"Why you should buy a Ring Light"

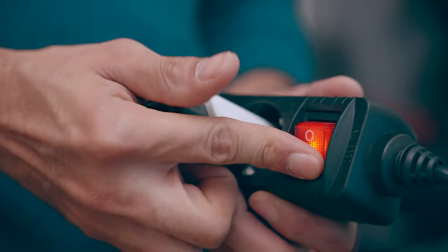So you bought a ring light off Amazon, you set it up, turned it on, pressed record, and it just looks... Meh. Surprise, surprise, lighting isn't as straightforward as you thought it would be. To get it right for your channel, there's one question you need to be able to answer.
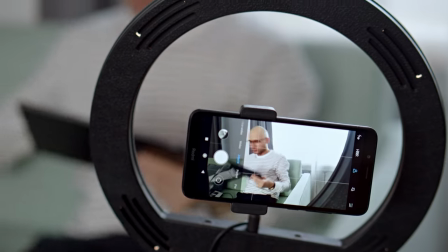So in today's video, we're going to be looking at different lighting setups that content creators use, most of which include a ring light.
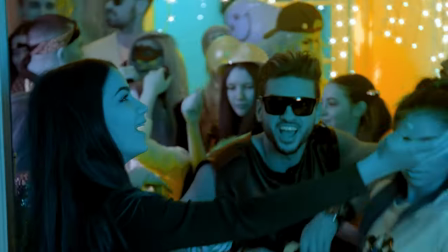I've been a DOP for over a decade, and I've shot like 100 music videos. In my humble, professional opinion, ring lights are a scam. There. I said it. I'm gonna explain exactly why I'm saying that, and when you see it, you can't unsee it.
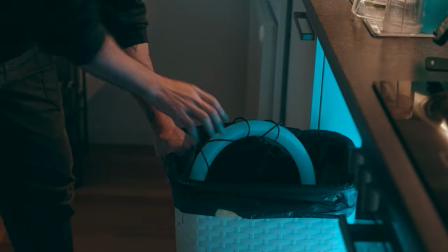But don't worry, you don't have to throw out your ring light, because I can show you a better way to use it.
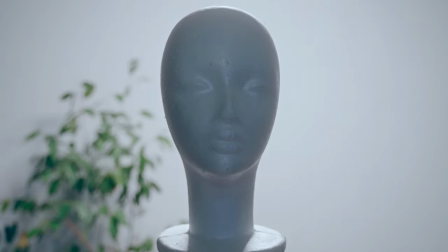If you're getting serious about creating content, you probably know that lighting is one of the most important elements of a good video. Why? Well, two reasons. The first one is pretty obvious. Your viewers need to be able to see you. And the second one is way more important. The way you choose to light yourself has to match who you are as a creator. So before you buy any gear, you have to be able to answer this question. What is your vibe? What is the mood and tone of your channel? Now, when I say mood and tone, it's metaphoric. I'm not talking about colors. I'm talking about feeling. What's the feeling you want to transmit to your viewers?
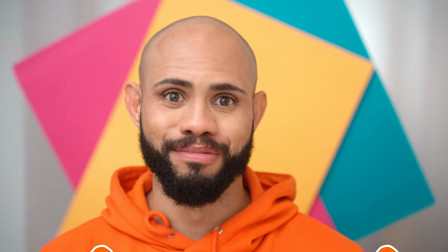Take me, for example. I have a lot of energy. Some people say I'm bubbly. My doctor says it's ADHD. I'm just like oh, I'm so quirky being this way It feels right to have bright and happy lighting,
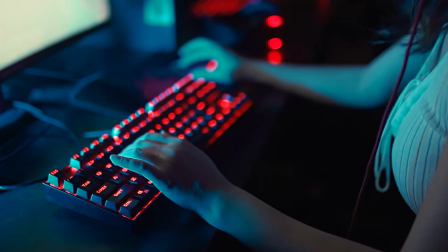you know because it just matches my vibe If I were a gamer or something else then I would go a totally different direction Say you're into creating makeup tutorials You'll want that flattering lighting that
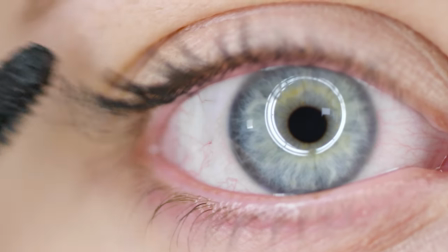makes everything look clear and absolutely flawless without any harsh shadows Or if you are sharing your
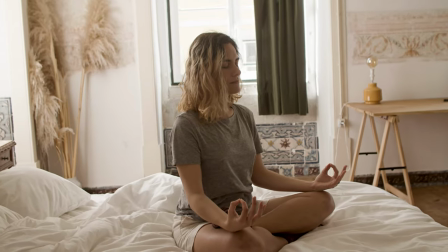daily adventures as a lifestyle vlogger your vibe is probably upbeat and lively, right? And that calls for lighting that is as bright and cheerful as you are with soft, natural shadows that make your videos feel super inviting. It's all about matching your lighting to the unique vibe that you're sending out. Notice that for a makeup content creator, I said no harsh shadows, while for a lifestyle vlogger, I said soft shadows.
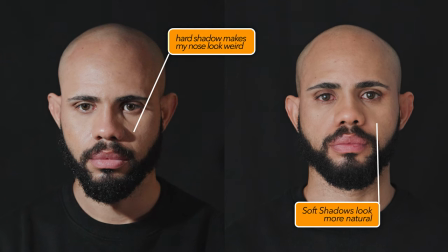There's a nuance in there. That's because beauty content focuses on the details. Hard shadows can potentially influence the way these details look, while in lifestyle videos having soft shadows help make the lighting have more of a visual impact. If you want to learn exactly what I mean by hard and soft shadows just let me know in the comments and I will make a separate video on that just for you Susan or Mark. I just wanted to freak someone out. Other content creators who benefit from a bright and cheerful content style include those running educational channels,
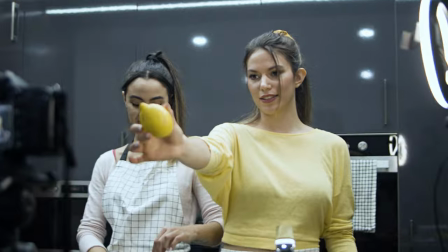cooking and recipe shows, and even children's programs. On the flip side, there's a whole other realm of content creators who embrace a darker, moodier vibe. And you can see this in YouTubers who do tech reviews, gear evaluations, gaming, photography, tutorials, film critique, you know, documentary style stuff. Dark and moody lighting is not just about low light.
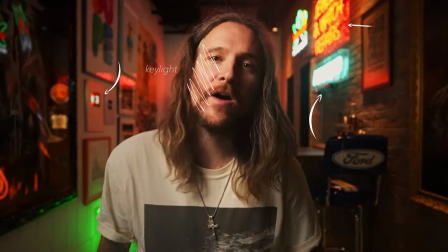There's actually a lot of lights involved, which are used in a very strategic way to create pleasant shadows that add depth to an image.
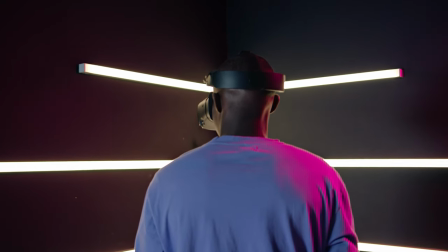A lot of gaming channels use LED lights and different color filters and they just make their talking head shots feel like spaceships which totally puts you in the mind frame of a video game. And now comes the part about ring lights. As we have seen people have different vibes and should have different lighting and different lighting can be obtained with different types of gear. So how come so many people use a ring light i know i know i actually know why they look cool they do how do we know
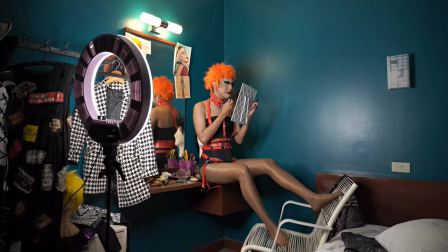because we've seen them everywhere like in music videos tv commercials they're kind of like part of the set in our brains but you should know that they are rarely used to light a subject in a pro level shoot a ring light is not a one-size-fits-all it was actually invented for dental
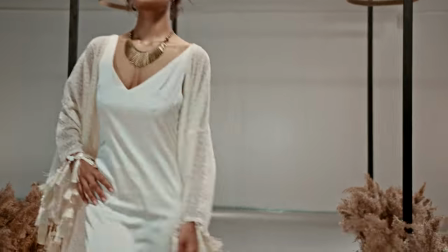photography and then was used a lot in the 90s in fashion and music videos in today's youtube world there's One place where a ring light is perfect. But first, let me tell you what I don't like about ring lights I'm gonna break it down. This is you.
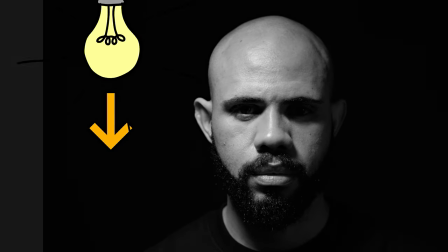The angle at which you place a light Determines what the viewer feels if you place the light above your subject You're gonna get dark shadows under the eyes, which creates a sense of mystery and foreboding If you place it to the left or the right,
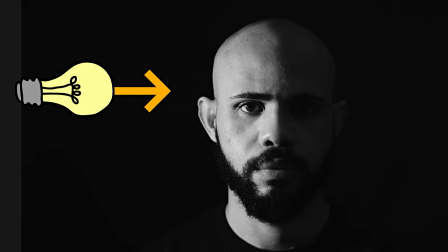you're gonna get side lighting Which is really dramatic and can be used to transmit tension If you place it at a low angle,
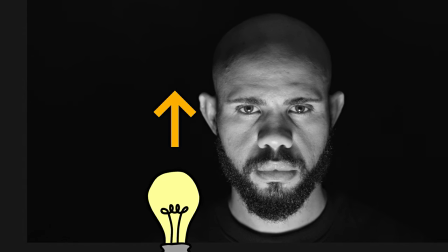it casts shadows upwards, distorting facial features and creating an atmosphere of fear and tension, and is mostly used in horror movies. Lots of villains are lit this way. So what does this have to do with a ring light? Well, when you place a ring light in front of you, what angle is the light coming from?
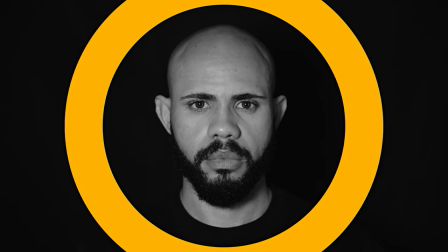The answer is yes. It's coming from everywhere. And what feeling does that transmit? Nothing. Nothing. Nada. Nichts. It's flat. It's flat. It's flat. It's flat. Like Casey's ass? Flat. Like where I live? Flat. Like still water? Flat. Like what you did to your ex's car tires? Flat.
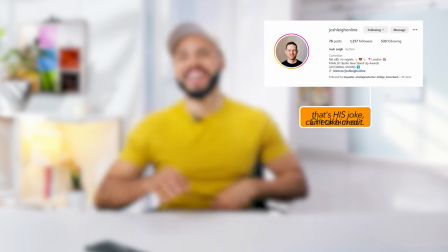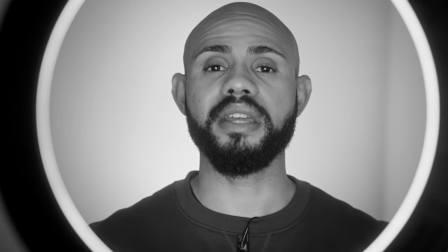So this is what I look like in front of a ring light. As you can see, there is as much light on my neck as there is on my forehead.
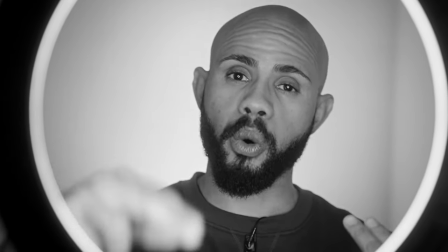That's because the intensity of the light shooting upwards from the lower part of the ring light is just as high as the intensity of light
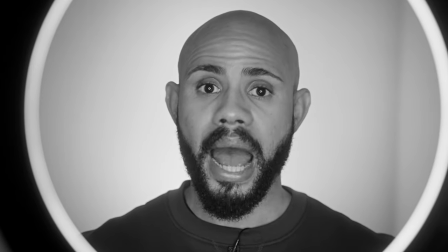Coming downwards from the higher part of the ring light Now watch what happens when I increase the height of the ring light in such a way that all
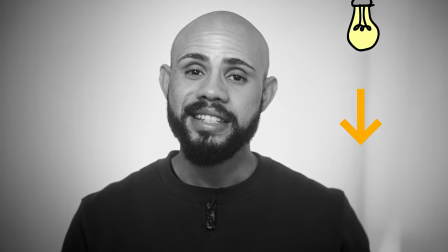the light is coming from above and nothing is coming from below Now because the light is coming from above it casts a shadow on my neck And
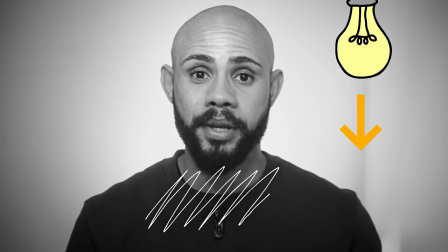so my neck is darker than my face and that is what we want because when we're shooting a talking head video we want all the focus
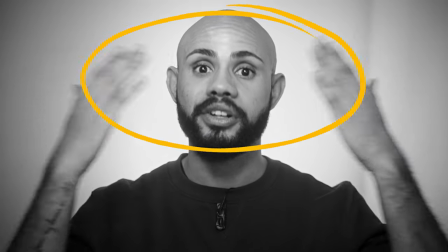to go right in the center of the face. Eye contact.
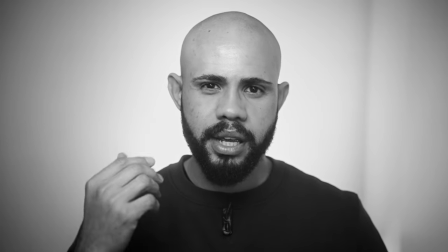Notice that the light on my face is uniform and I would actually say that on my forehead there's a little bit more light than on the rest of the face.
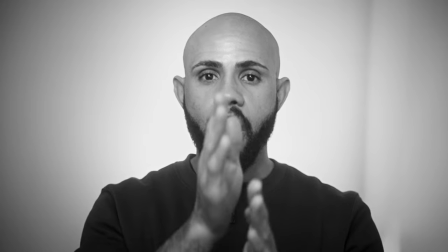Watch what happens when I take the light off center and take it a little bit to the side.
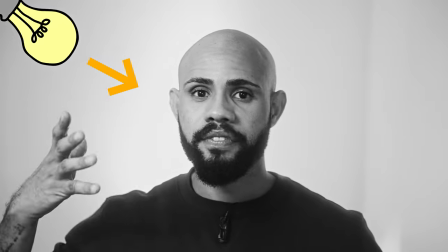As you can see, there is light on one side of my face and there is shadow on the other side of my face.
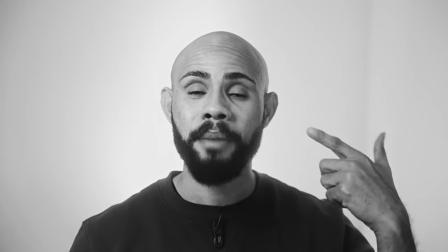But there is this triangle of light. It is called Rembrandt's triangle because Rembrandt the painter that's how he did his portraits.
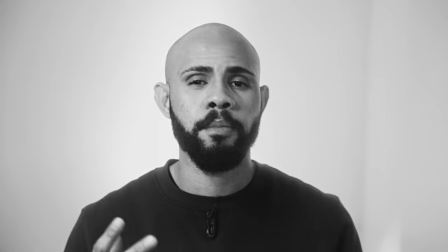Having the light off to the side somewhere is just more pleasing because as I talk you can see that
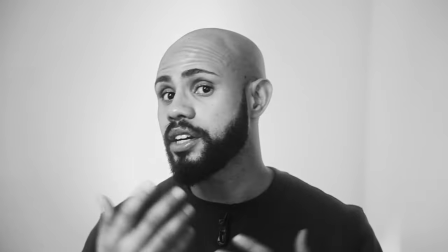I'm moving my face and because there's light and there's shadows there's dimension in my face.
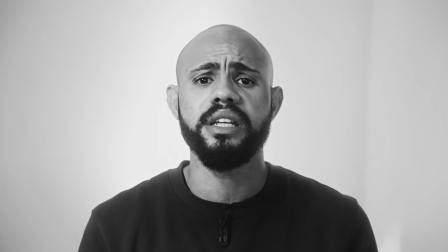There's a sense of 3D. I mean everything's 3D.
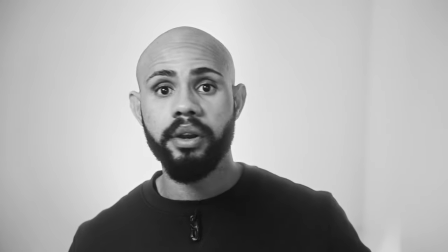When we move around in the world we go from light areas to dark areas and there are shadows and there is light and it's just more human.
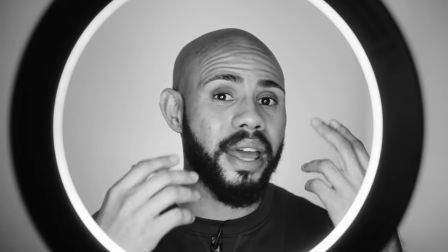With the ring light right in front of me as I'm talking and I'm moving there is no play of light and shadows everything just remains the same and that is what I mean by flat the one place where ring lights are perfect is makeup videos because when we're doing makeup we want to
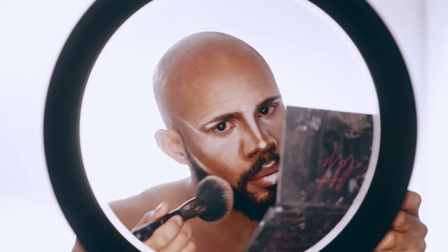create our own shadows and highlights and so it does help to have an even canvas yes I do makeup I'm a drag queen so what can you use instead of a ring light one word softbox okay that's two words or one I don't know Soft box.
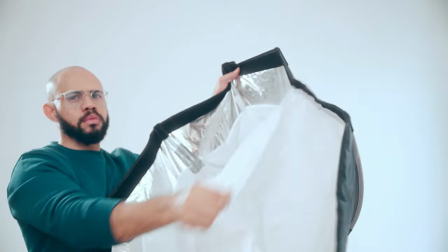A soft box is basically a box that goes over any light and lets the light out through a material that is translucent.
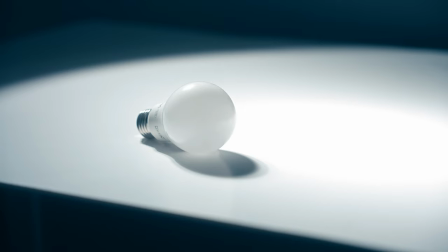This material does three things. It reduces the intensity of the light so it's not too bright.
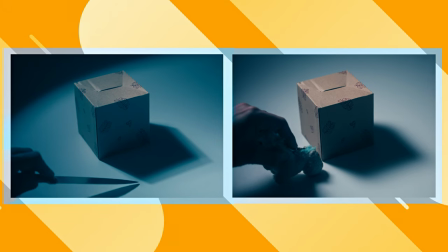It spreads the light so that it's more even and it diffuses the light so that the shadows created have soft edges. Let's think of the skin on your face as a texture with hills and valleys.